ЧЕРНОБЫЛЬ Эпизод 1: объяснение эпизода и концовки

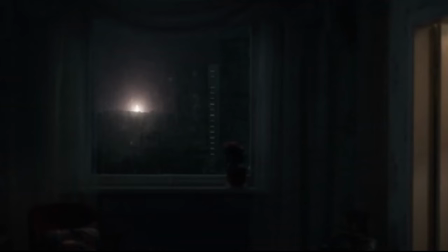Да, мы видели взрыв, но издалека. Это сразу показало масштаб происходящего, и что взрыв был необычным.
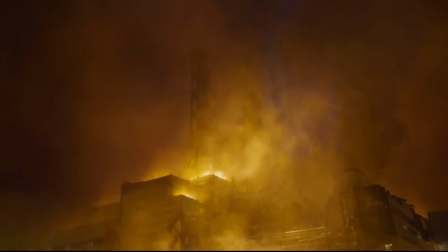Я также отметил, что включенный свет в одной из квартир напротив был хорошим штрихом.
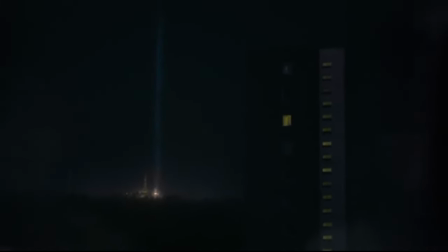Это показало, что другие тоже чувствовали происходящее, создавая ощущение неизвестности и движения штор.
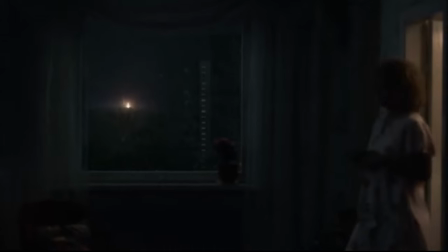Затем мы перешли к электростанции.
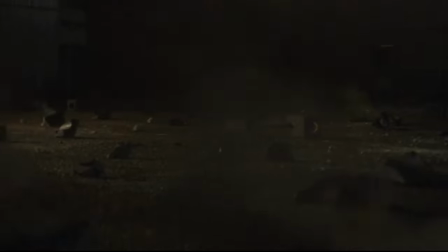Начальный кадр, где камера медленно обходит Дятлова, отлично показывает, что в глубине души он понимал, что все пошло не так.
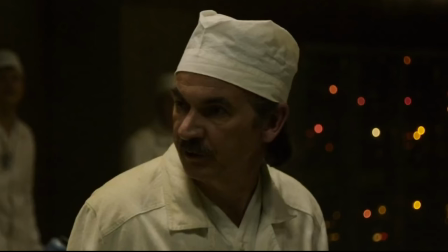Крупный план и то, что он не отвечал на звонки, демонстрировали, как он застрял в своем мире и насколько он отрицал происходящее с того момента.
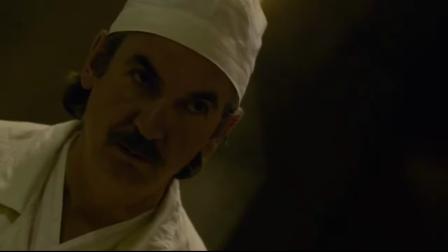Эта тема прослеживалась на протяжении всего времени. Надеюсь, вам понравилось это видео, если вы понимали происходящее, находясь в полном отрицании.
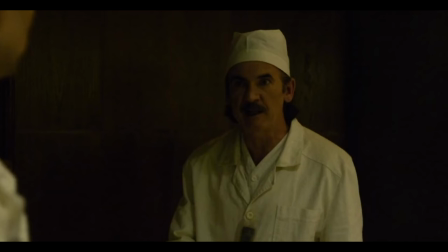Говорили о взрыве реактора, но Дятлов считал это невозможным.
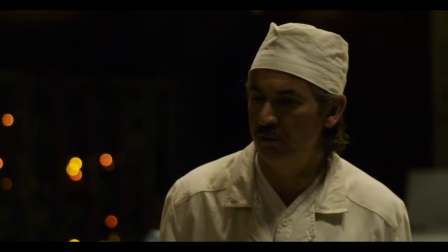Когда ему сказали, что реактора нет, он ответил «Ошибаетесь».
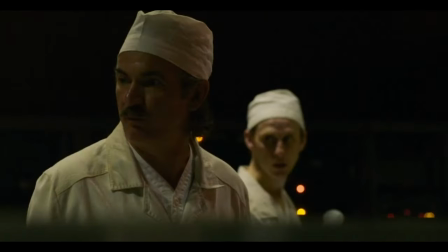Он не хотел слушать. Однако, идя по коридору один, он выглядел обеспокоенным случившимся.
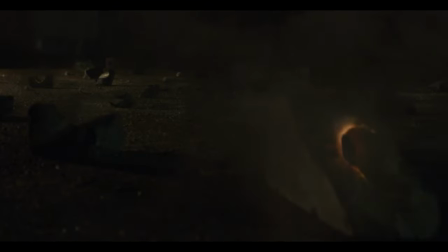Кадр светящегося оранжевым блока показал, насколько серьезна ситуация.
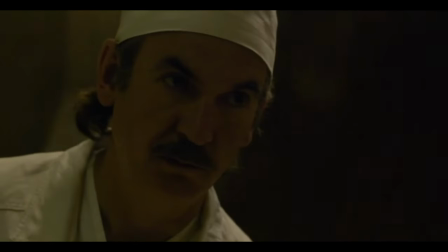Отрицание Дятлова передалось пожарной бригаде,
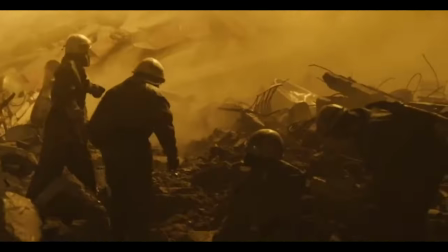которая не понимала серьезности происходящего, так как им не сообщили, насколько опасна ситуация.
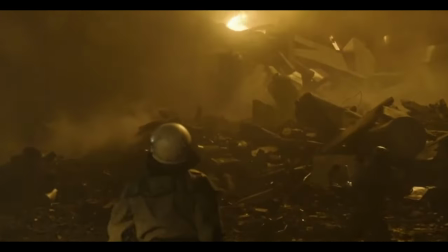Они сразу допускали ошибки, подходя слишком близко и даже поднимаясь на крышу.
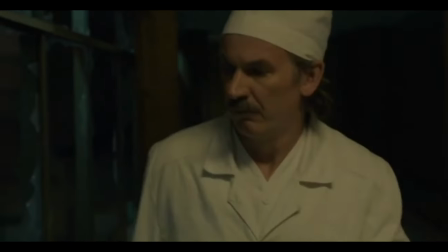Это стало началом эффекта домена, который затронул людей за пределами станции.
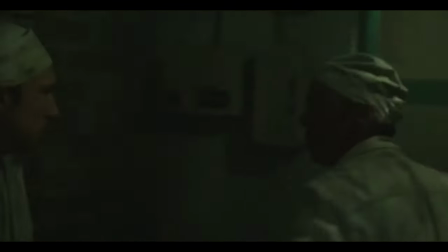1.25 ночи. В этой части ключевую роль играло использование звука.
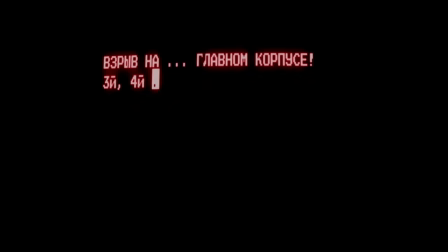Сначала мы слышали панические голоса радиодиспетчеров, что вводило нас в тревожное состояние.
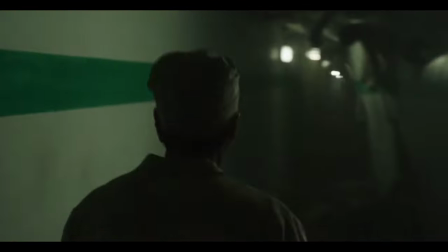Затем наступила полная тишина, когда Людмила и Василий разговаривали друг с другом.
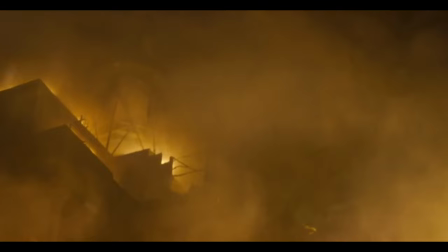А потом все наоборот. Сигнализация заглушила визуальный ряд, выйдя на первый план.
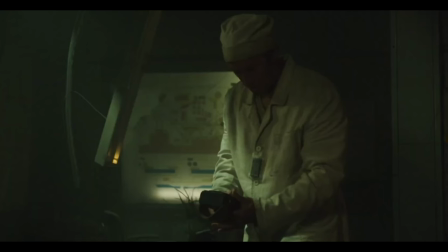Здесь начались поиски дозиметра, чтобы оценить, насколько опасна обстановка вокруг них.
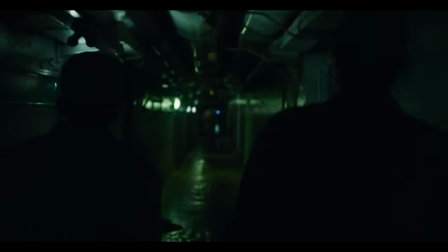Чернобыль был большим объектом, и никто толком не понимал, что происходит.
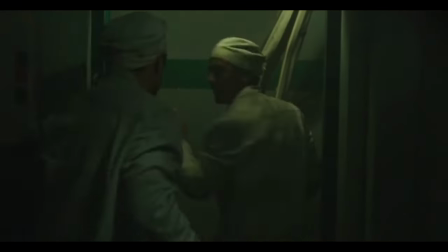Люди владели разной информацией, некоторые даже думали, что их бомбили, а не что взрыв произошел внутри.
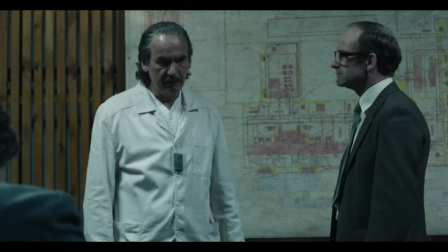Ключевой темой стало непонимание произошедшего и как на это реагировать.
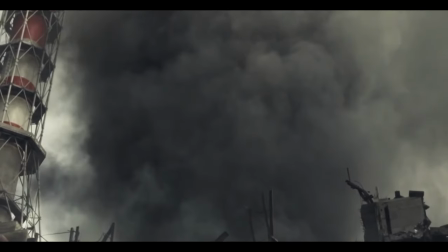Первый эпизод, и именно это сделало его таким разрушительным, каким он в итоге стал.
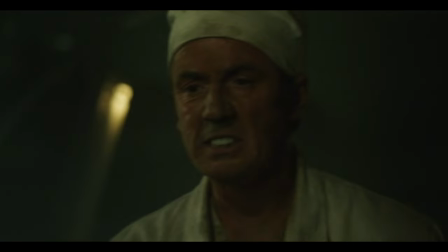Валера искал дозиметр, и его лицо изменилось за короткое время пребывания там.
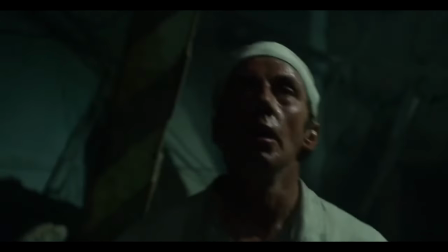Это был первый признак быстрого воздействия, которое могло оказать на людей и окружающую среду.
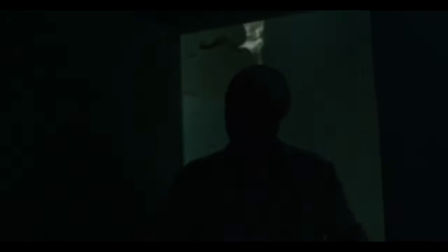Сцена, где он поднимался по лестнице и шел по коридору,
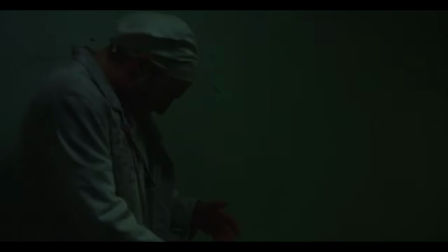съемка с рук крупным планом в сочетании с тусклым светом и звуком тревоги создавала иллюзию ловушки,
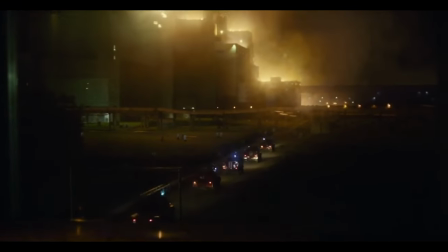будто нет выхода из опасности и хаоса, которые нарастали. Впервые увидев взрыв, мы заметили Виктора, который был на грани смерти.
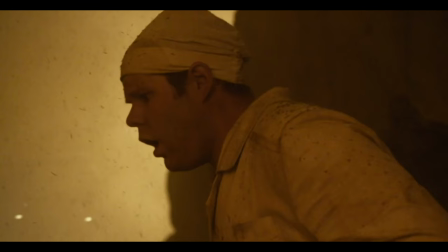Кроме того, обстановка напоминала очень странные дела и изнанку.
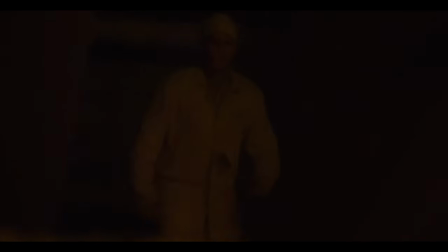Как в фантастике, пепел летал повсюду, а радиация была самым заметным в воздухе.
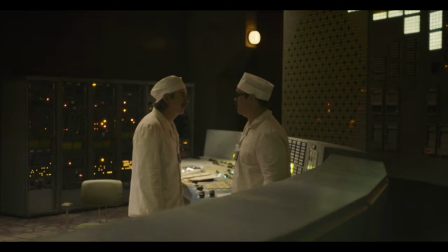Момент, подытоживший неведение и наивность Дятлова, показания дозиметров 3.6.
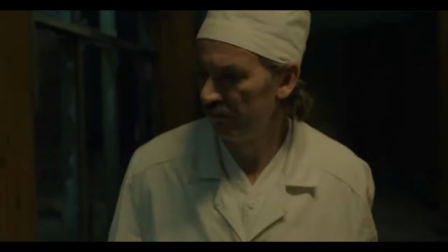Он сказал, не отлично, но и не ужасно.
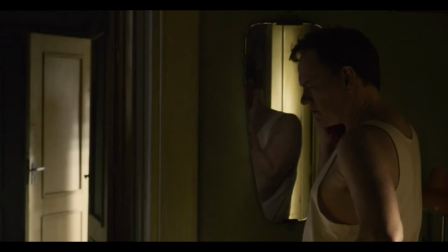Это вызвало конфликт у Легасова, что видно из его звонка в конце серии, где он был обеспокоен этим показанием,
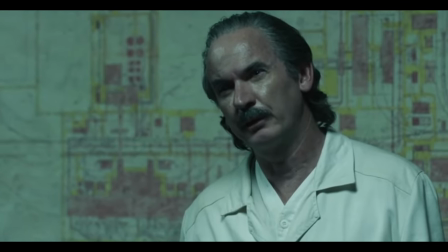хотя на самом деле, как мы знаем, 3.6 был предел прибора, а реальный уровень был намного выше.
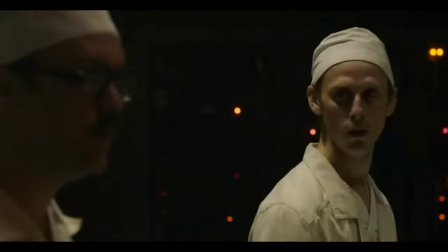Среди рабочих была паника, но Акимов сказал, что все сделано верно, имея в виду просто выполнение приказов.
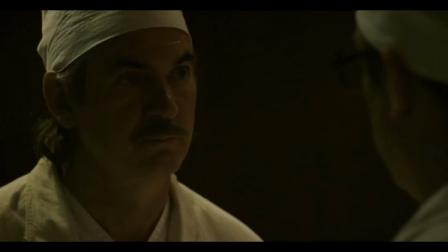Мы видели вспыльчивость Дятлова. Даже при сопротивлении он заставлял людей выполнять его волю.
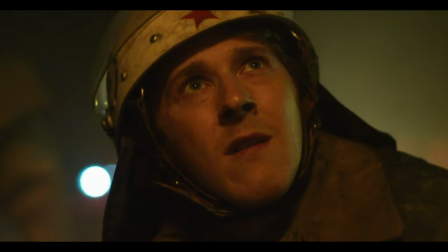1.30 ночи. Тогда прибыли пожарные, и стало ясно, что они не понимали ситуацию, так как им не сообщили о ее серьезности.
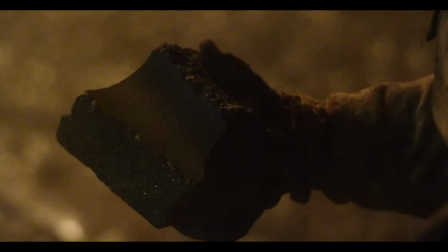Василий был там и велел Мише положить один из излучающих блоков, что в итоге разрушило его руки, даже в перчатках.
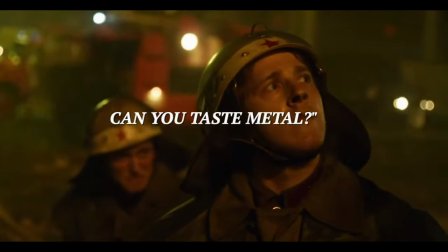Фраза «чувствуешь вкус металла» повторялась у разных персонажей в разных местах, показывая быстрое распространение радиации.